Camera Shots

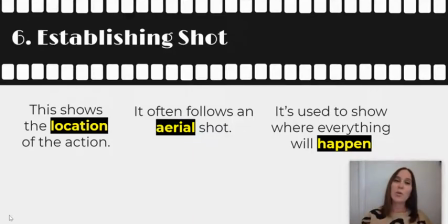So using a drone or something like that, they would be taking a video from the sky, and then it zooms in to our establishing shot. It's used to show where everything will happen.
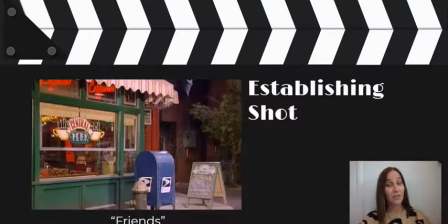A lot of you out there have been watching Friends, and every time they show Central Perk, that's called an establishing shot. It establishes where our scene is going to take place.
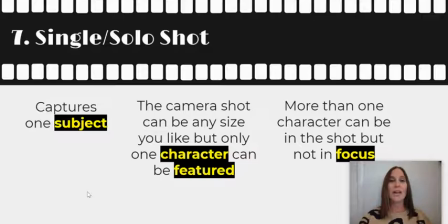Now, these are other types of shots. A single or a solo shot captures one subject. The camera shot can be any size, but only one character can be featured.
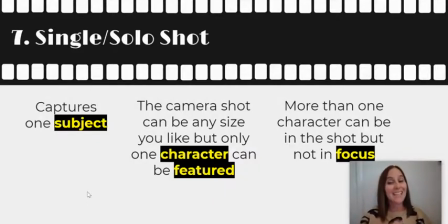More than one character can be in the shot, but they should not be in focus.
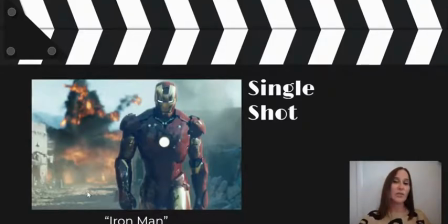So let's take a look at what that looks like. So here we see a single shot of Iron Man. Okay, so one person is in focus. It helps our audience understand who is the focal point of that moment.
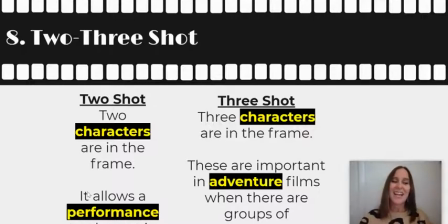A 2 or 3 shot, I'm sure you can figure this out. A 2 shot has 2 characters that are in the same frame. It allows a performance to play out in a single take. And a 3 shot is 3 characters in a frame. These are important in adventure films when there are groups of characters.
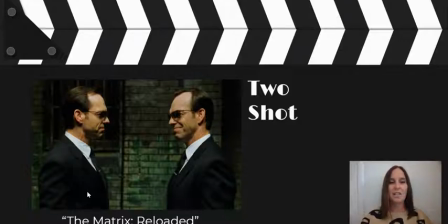So let's take a look. So 2 shot, this is from The Matrix. We see 2 actors in the scene.
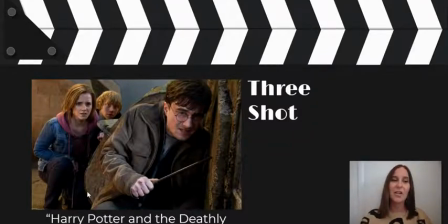And 3 shot, this is from Harry Potter. We see the 3 actors, they're all in focus. Nobody is blurry, and it tells us that all 3 characters are important at that moment.
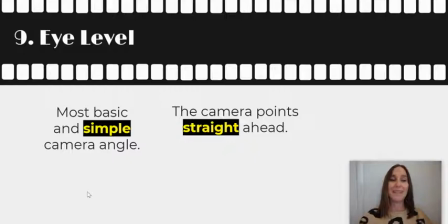An eye level shot is the most basic and simple camera angle. The camera points straight ahead. Eye level.
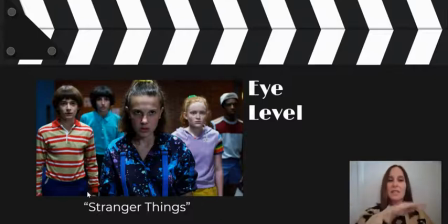So this is from Stranger Things. We see all the characters are at the same eye level. Truly, the character of 11 seems to be the most in focus, but we can still see all the characters at the same level.
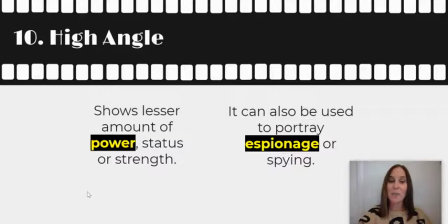A high angle shows lesser amount of power, status, or strength. It can also be used to portray espionage or spying. So a high angle, you would have your camera up and you would be shooting down. So this is an example from The Princess Bride.
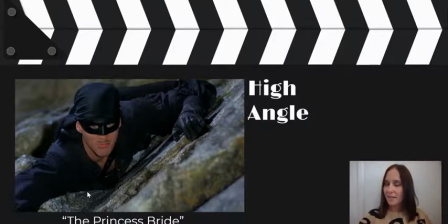We see the man in black, as he is known at this time. He's being shot from a high angle as he's climbing a mountain, and he's slipping and possibly going to fall to his death. So by using a high angle shot, it shows us that he does not have the power at this moment.
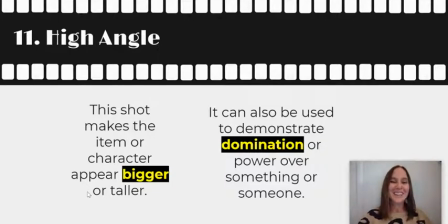Now, this should say low angle. A low angle shot makes the item or character appear bigger or taller. It can also be used to demonstrate domination or power over something or someone.
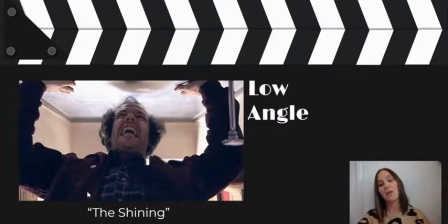So here's an example from The Shining. So the camera is being held below him and it's shooting up. Now, if you've ever seen The Shining, this character, this is Jack Nicholson right here, his character is slowly going crazy. And that's all I'm going to say about that.
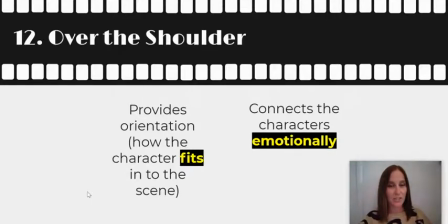An over-the-shoulder shot provides orientation, which is how a character fits into the scene.
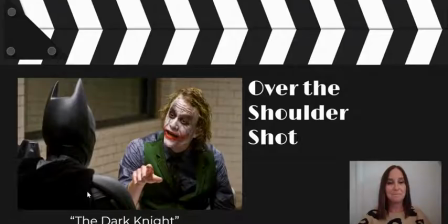It also helps to connect the characters emotionally. This is a scene from The Dark Knight, over-the-shoulder shot. So what that means is we are looking over the shoulder of Batman at the Joker.
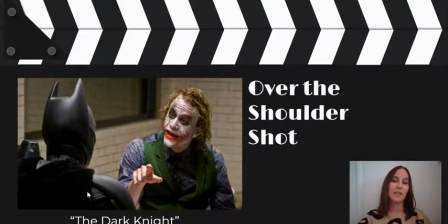It puts us in the scene. It gives us kind of that fly on the wall where we feel like we are actually there with them.
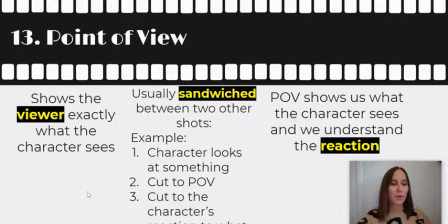A point of view shot shows the viewer exactly what the character sees.